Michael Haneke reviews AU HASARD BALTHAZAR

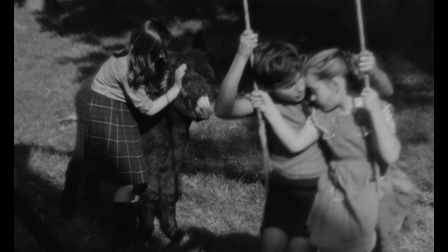[13:19]
That sounds arbitrary, like a platitude, but is actually just the opposite.
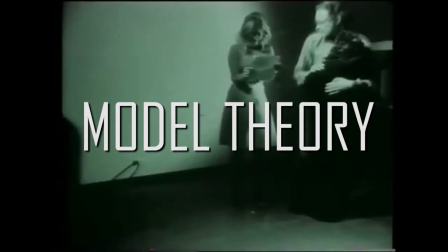[13:24]
Brisson's model theory, his rigorous rejection of professional actors in favor of aptly chosen amateurs,
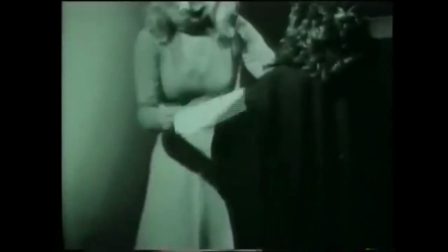[13:31]
has often been discussed and still more often criticized. It is also what prevented his film's financial success.
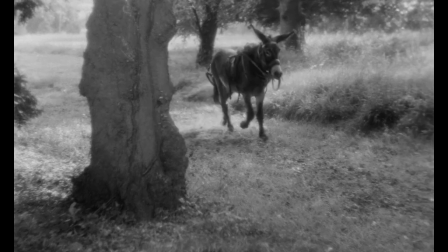[13:40]
Here in Balthazar, the motive for this theory shapes up most clearly and coherently.
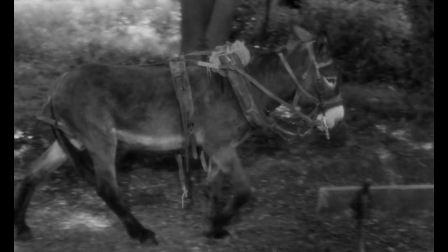[13:45]
The screen hero is not a character who invites us to identify with him,
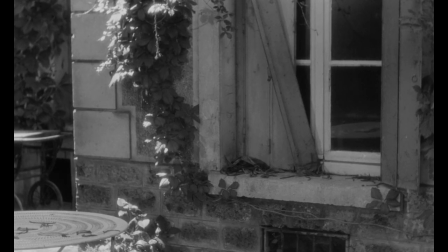[13:50]
who experiences emotions for us that we are allowed to feel vicariously.
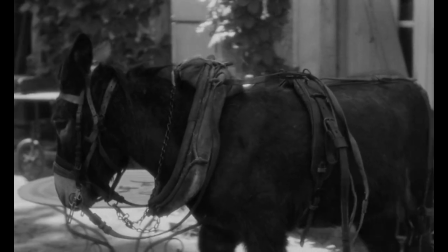[13:55]
Instead, he is a projection screen, a blank sheet of paper whose sole task is to be filled with the viewer's thoughts and feelings.
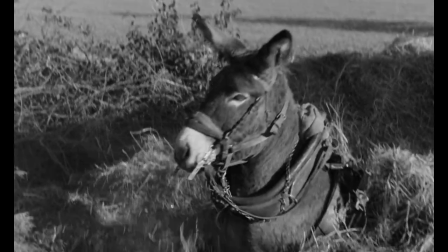[14:04]
The donkey does not pretend to be sad or to suffer when life is hard on him.
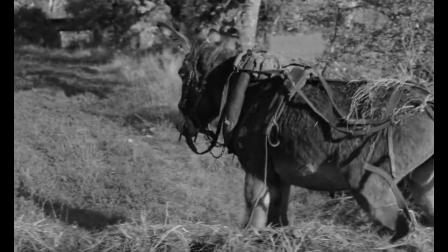[14:08]
It is not he who cries, it is us, for an icon of imposed forbearance,
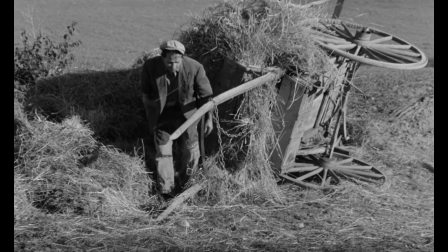[14:15]
precisely because he is not like an actor peddling his ability to exteriorize emotion.
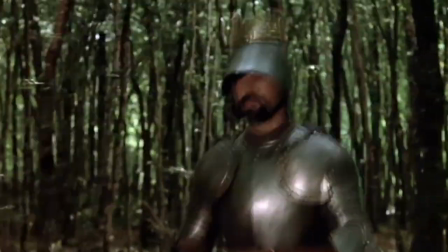[14:22]
The animal Balthazar, along with the knights in the director's later Lancelot of the Lake,
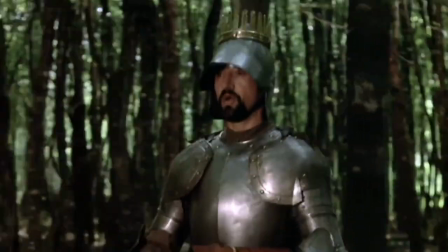[14:27]
locked up in their clattering suits of armor to the point of being unrecognizable, are are Brisson's most convincing models,
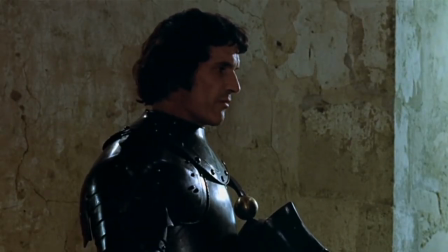[14:34]
simply because they are by definition unable to pretend. Not that Brisson's model concept has always worked well.
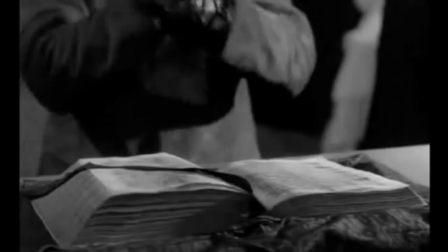[14:43]
Amateurs can be cast just as inappropriately as actors.
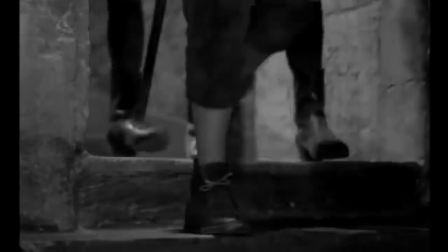[14:47]
The otherwise wonderful Trial of Joan of Arc, for example, suffers from its protagonist's lack of charisma.
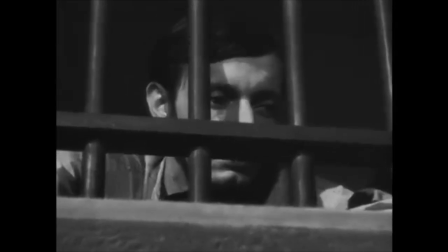[14:55]
That notwithstanding the non-acting of his always, painstakingly, even lovingly chosen amateurs,
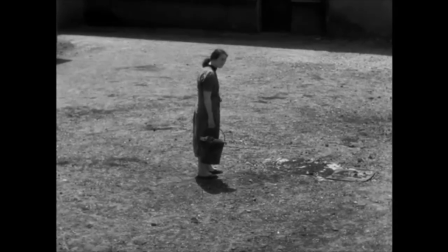[15:01]
the monotony of their manner of talking and moving, their presence, reduced to mere existence,
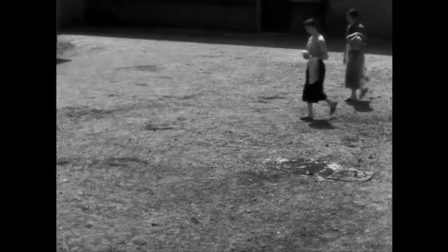[15:08]
was and is a liberating experience,
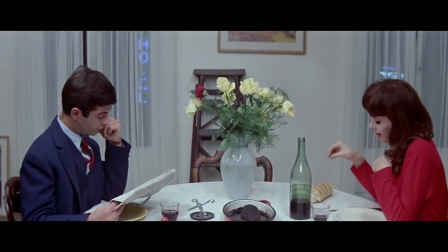[15:11]
far more than the casual naturalness of the young actors in the cerebral fireworks and intellectual jokes of his younger colleague
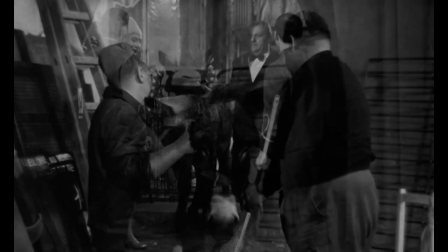[15:19]
Godard. It gave back to the people in front of the camera their dignity.
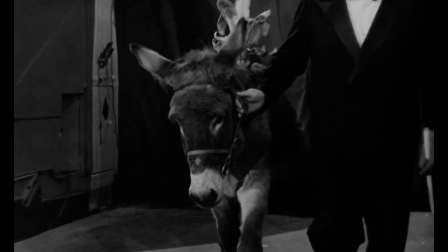[15:24]
No one had to pretend anymore to make visible emotions that because acted could only be a lie anyway.
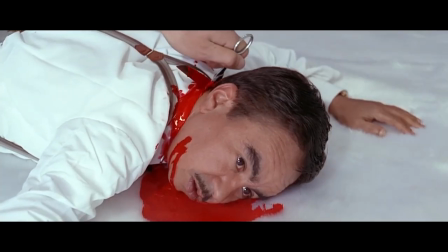[15:32]
It had always struck me as obscene to watch an actor portray with dramatic fury someone suffering or dying.
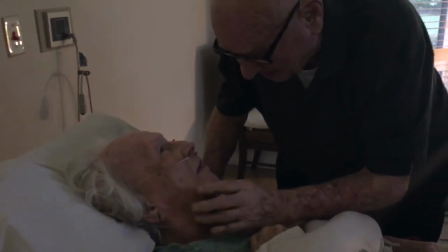[15:40]
It robbed those who were truly suffering and dying of their last possession, the truth,
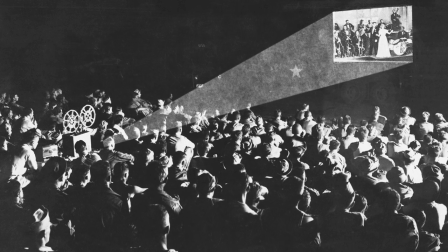[15:45]
and it robbed the viewers of this professional reproduction of their most precious possession as viewers, their imagination.
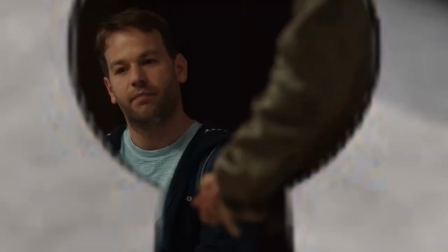[15:54]
They were forced into the humiliating perspective of a voyeur at the keyhole,
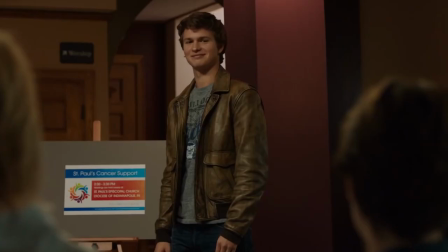[15:59]
who has no choice but to feel what is being felt before him and think what is being thought.
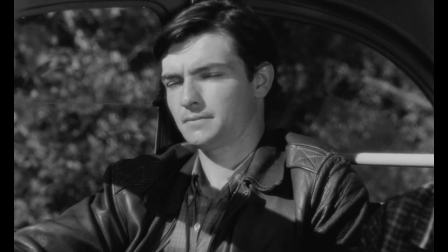[16:04]
Cinema has missed out on the opportunity it has, new in comparison with literature, to represent reality as a total sensory impression,
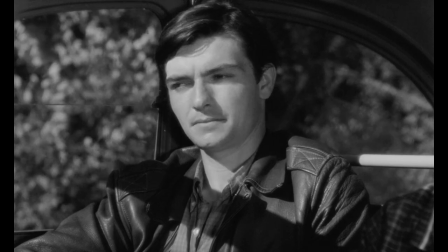[16:13]
to develop forms that maintain anion for the first time enabled a necessary dialogue between a work of art and its recipient.
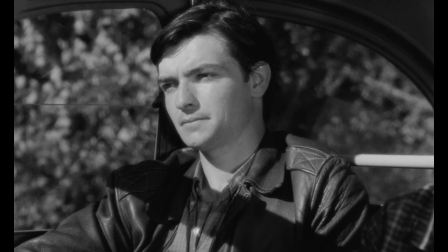[16:23]
The lie that pretense is reality has become the trademark of cinema, one of the most profitable in the annals of industry.
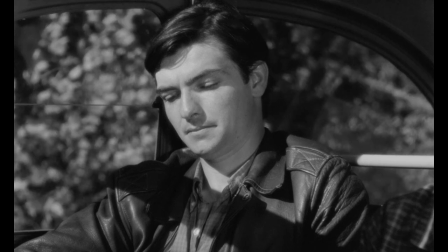[16:31]
One senses in Balthazar, as in all of Brisson's films,
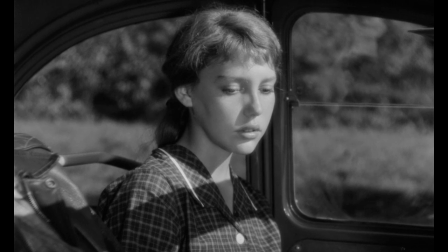[16:35]
its author's almost physical aversion to any type of lie, especially to any form of aesthetic pretense.
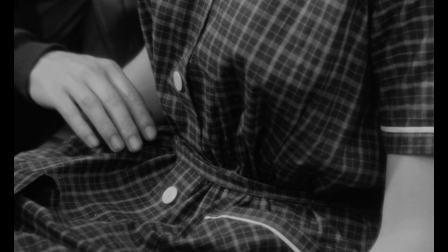[16:43]
This passionate aversion appears to be the driving force behind its entire era.
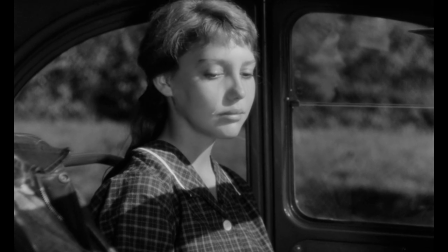[16:48]
It leads to a purity of narrative means unique in the history of cinema.
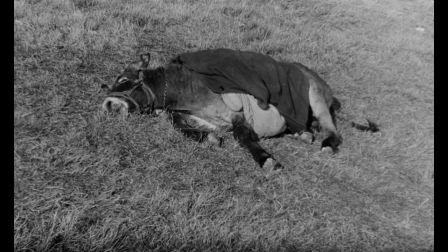[16:53]
While reading the description of the beginning and end of the film, for a reader unfamiliar with Brisson's films,
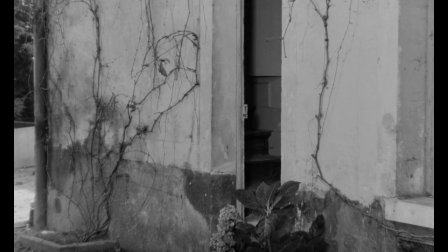[17:00]
the impression may creep in of poetry, affected beauty, or pretentious stylization.
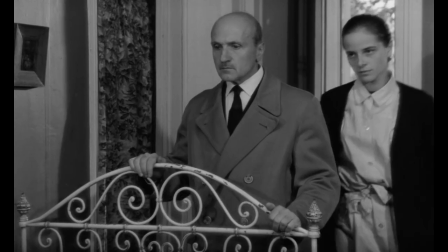[17:07]
There is none of that in the film,
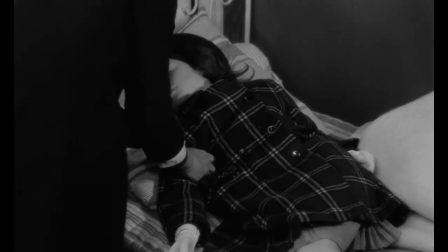[17:09]
documentary simplicity in framing and almost manic rejection of beautiful, that is, pleasing images,
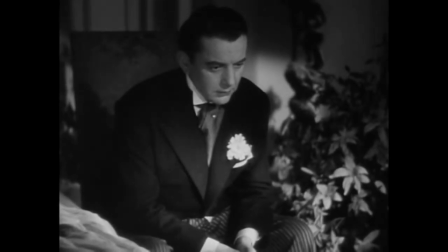[17:16]
as were occasionally to be found in his earliest films,
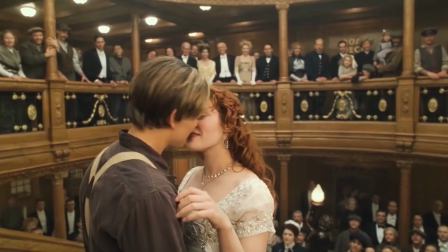[17:20]
and as are dominating today's art cinema as well as American A-pictures and TV advertising.